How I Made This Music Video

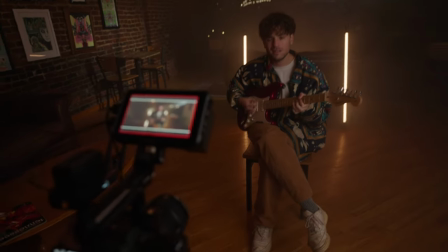I shot a music video for one of my good friends, and in this video, I'm going to break down the inspiration for it, how I shot it, and ultimately show you the finished product. So last week, I reached out to my friend Jamesen and asked if he would want to make a music video.
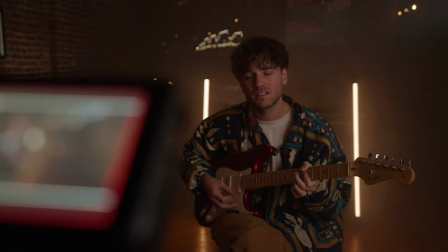And it was a win-win for us because I got to go and create and make something, and he got a music video out of it. So before filming, though, we needed to nail down three things. We needed to figure out the song, an idea for it, and then lastly, a location. So picking the song was simple enough. He chose his song, Let Me Know. And once he let me know that he had a song ready, I began thinking of how we should capture it.
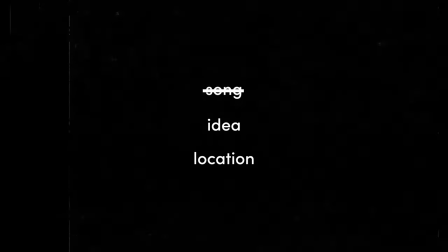The song is an upbeat, groovy song, so I knew I wanted the cuts to be faster.
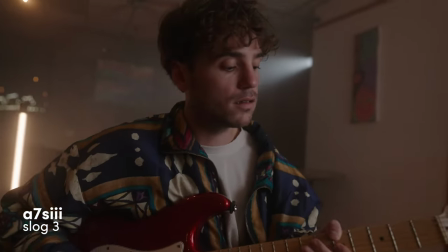I wanted a good bit of movement to visually help convey that feeling. And the song is also about that long, drawn-out feeling of talking to someone who's stringing you along.
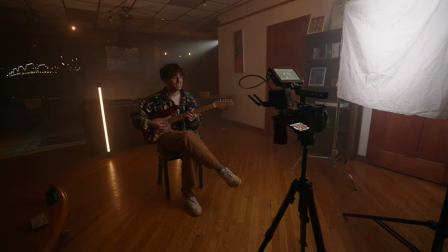And you know, and initially that can kind of feel like you're putting on a performance at the beginning.
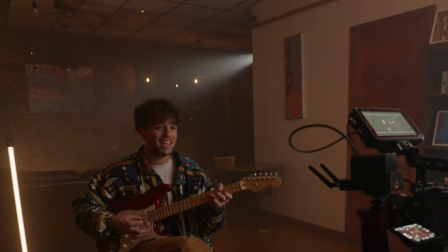So I knew I wanted to look like a spotlight was on him, as if it was a performance.
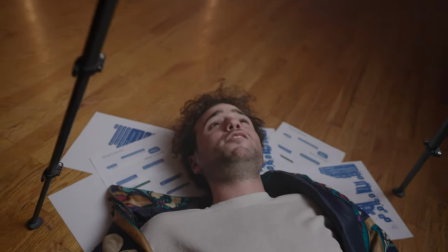And I wanted to gradually start getting a little bit more tense and frustrating as it went on.
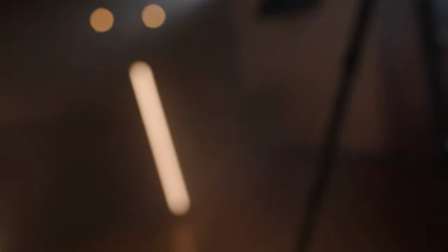The whole process of making this music video was pretty quick. So I didn't want it to be so deep and so many layers, but you know, I wanted some level of a concept,
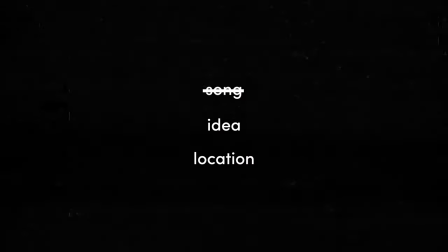and just not, you know, going out and shooting with no objective or aim. So once I had a loose idea of what I wanted to film and how it should look and feel, we just needed a location. And so for picking location, I ultimately just picked a place that looked cool. And so there's a coffee shop in town called Stone Cup Cafe that has a pretty cool vibe upstairs.
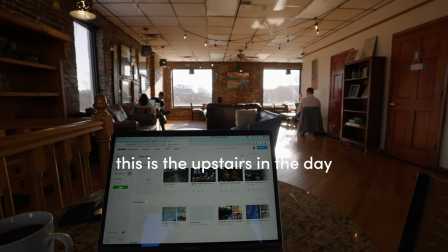And I drove over there and asked them if I could use the space. That's what they said.
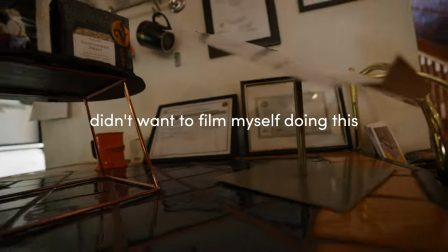Hey, doing good, how are you? Can I just get a coffee for here? Yeah.
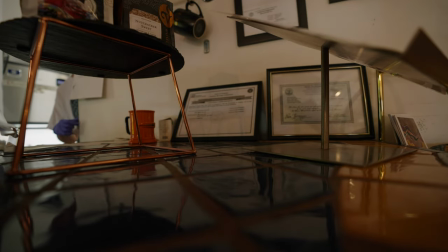All right. And then, is there a manager here or somebody that I could talk to about maybe renting out the space or something?
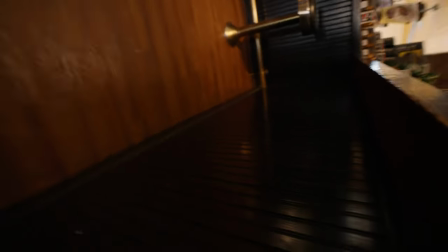And one of my friends is a musician, and I was thinking after y'all close one day, renting the space upstairs they waste it.
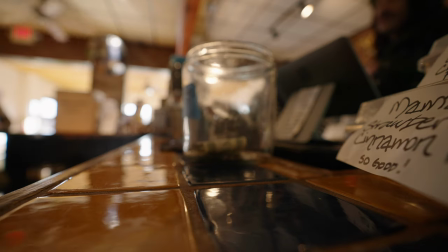For filming or something like that. Shoot it to an email? Yeah. Yeah. Well, cool. Well, I'll send that over, and then I guess that's my coffee right here. Cool. Well, I'll be in touch with y'all. Thank y'all. And I wanted to include that because I wanted to reemphasize how easy some things actually are to do. Like we kept saying when we were filming, like it's crazy that we just had to ask for this space. Like so much of, like so many things are not that hard if you just ask for it. And so we got this really cool space because we asked for it. So anyways, now that it was actually time to shoot, it was time to get everything set up.
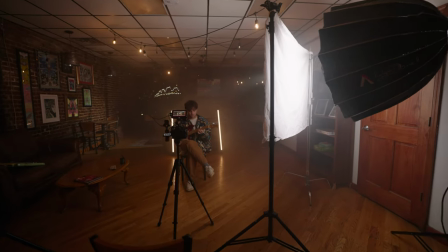So for our key light, I used nothing crazy.
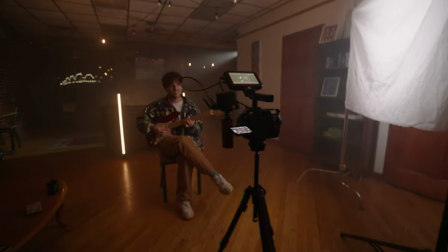I had my aperture 300D with a softbox and then put a white sheet in front of that to double diffuse it and get a nice soft key light.
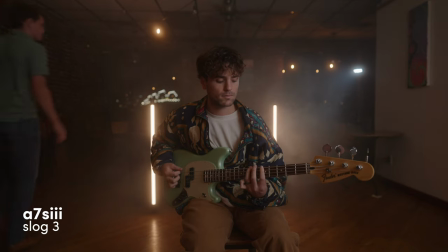Then I threw up some haze in that bad boy.
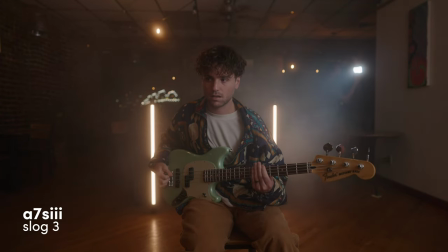I took my 200D, the Amaran 200D, and shot that in the background looking like it was a spotlight to capture that performance feel I was talking about.
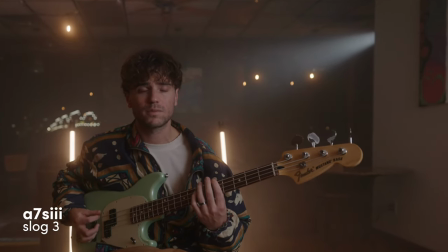And then I took two NAND lights because they looked cool, and then put one more in the background just to light up the background a little bit.
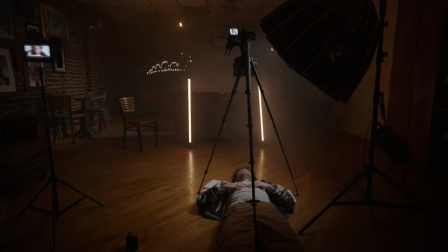And I was really happy with how it looked, and we did about 10 walkthroughs or so,
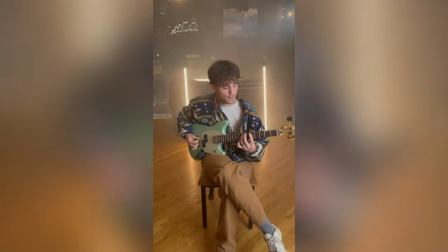and then after about an hour of filming, we packed up, and I got to editing, and you know, this is what we came up with.